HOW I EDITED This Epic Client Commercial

You're done. it's very simple very fun very effective and a massive time saver but for the others that are here for kind of the uh the james kelly animation style which is just very simple photoshop stuff stick around here we go let me show you how we created our animation okay so i
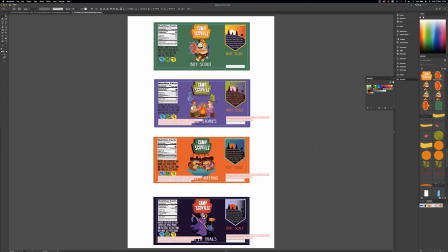3:13 was lucky enough to get given the flat artwork from the client because it's a client job they wanted obviously to give me any assets that were available to help make this as smooth as possible so by having this illustrator artwork we have vector graphics which mean we have infinite resolution to play with
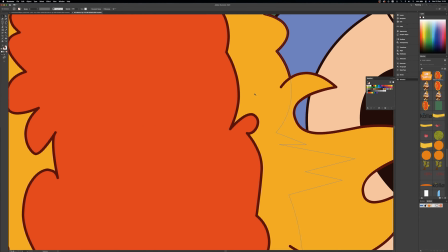3:33 here uh vector is as you can see you can go as zoomed in as you want
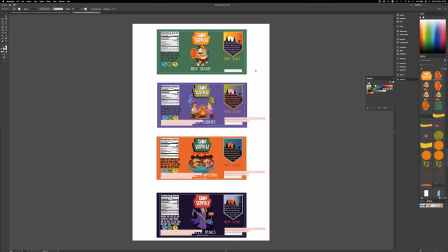3:38 and there's no pixelation that is the benefit of artwork that's supplied in illustrator we can't obviously animate from that because it's not on a cylinder that was the issue that i was facing because how are we going to go from this jar being part of the film where i'm picking up and interacting with it to being animated we can't just do like a massive zoom in like i did before on my uh my beer advert with the um the chief indian beer advert that one i cheated because i
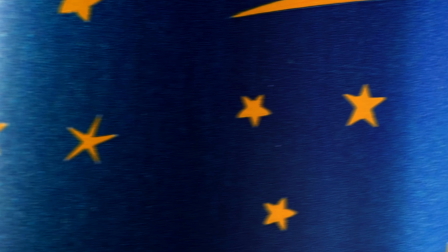4:11 zoomed in so close into the can i was able to move the camera around
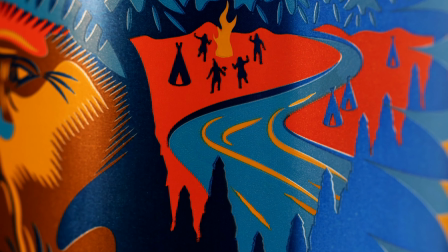4:16 on a cylinder photo and nobody would have known that it was um yeah i'm not sure what i'm saying this is gonna happen a lot so i'm sorry where i um i don't talk sense so i'm sorry i regret not having a script but the beer isn't helping either but but this video is painful and I just want to get it done for you. Much better things lined up. Stick around, please. In the coming weeks, there'll be much better videos than this one. This is only because you've asked for it, just so you know. First of all, we took photographs of the jars.
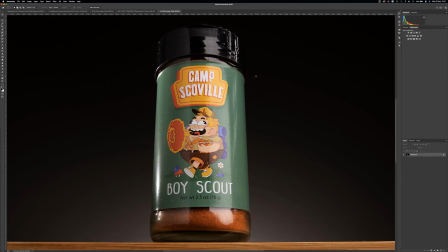4:53 I say we, I. So this is the photograph. As you can see,
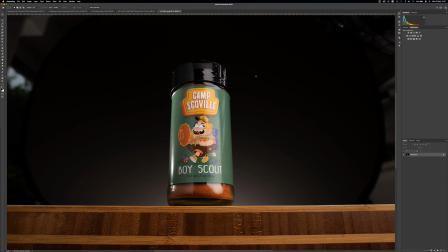4:58 each of the jars needed quite a bit of heavy retouching. you've got things such
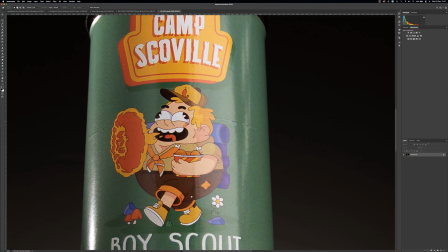5:03 as a sticker kind of crease lines that come a lot of time with
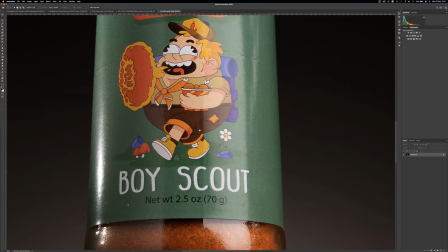5:07 sticky labels we've also got lots of dusty bits and
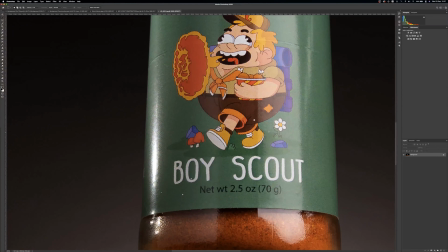5:13 it needed tidying up and then cutting out and the reason we're
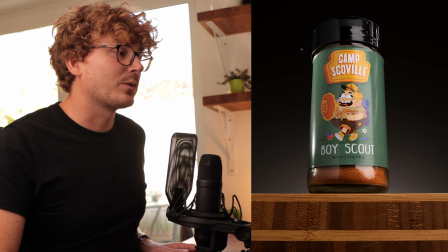5:17 cutting it out is because we're putting it on our own background because we want to animate it on this background you're seeing now but we want it to
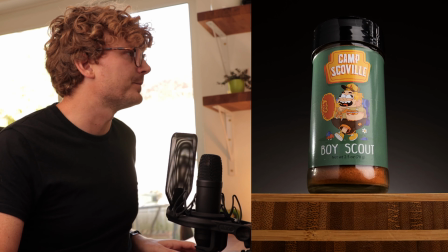5:24 come from nothing basically from behind that bit of wood let's just show you the background quickly the background is just a photograph.
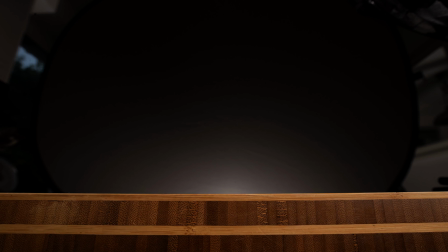5:31 Again, I had shot the jars. I kept the lens in the same focus as if there was a jar right here in the middle. And we took this photo.
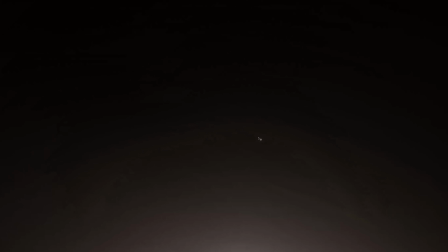5:40 But as you can see, there is all these disgusting crease marks in the background and a few dust spots. Don't want any of that. So what we do is we blur it.
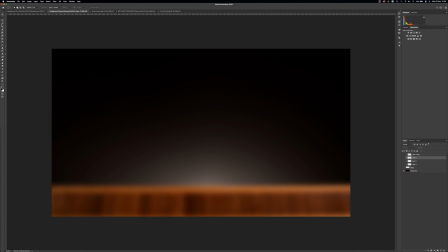5:51 And by blurring it, we're able to get a nice smooth gradient transition, which hides all of the dirty bits and the creases. And then we also got a nice bit of wood texture. Put that over the top. Added some lighting effects and boom. That is our background. Merge those into two layers. Your background blur layer and your wood front layer. And they're on two layers because the wood front layer is always gonna be on top of anything we're animating to do with the jars because that is our front focus part. The jars sit behind that. The background sits behind the jars. so with the jar now cut out i had to obviously start getting rid
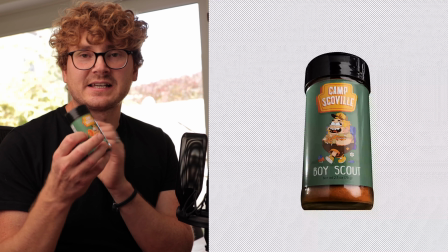6:28 of elements that we didn't want because because we're animating this fire we
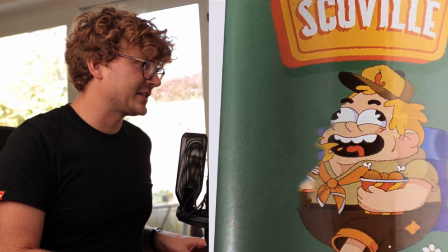6:37 obviously had to make that green and blend in with the jar so i did my best to clone the texture from
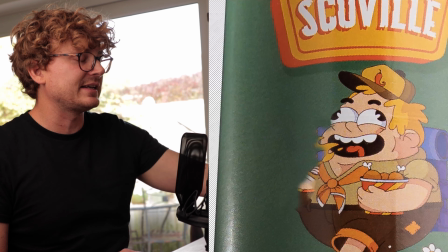6:44 above and below to blend it in as if there is no fire.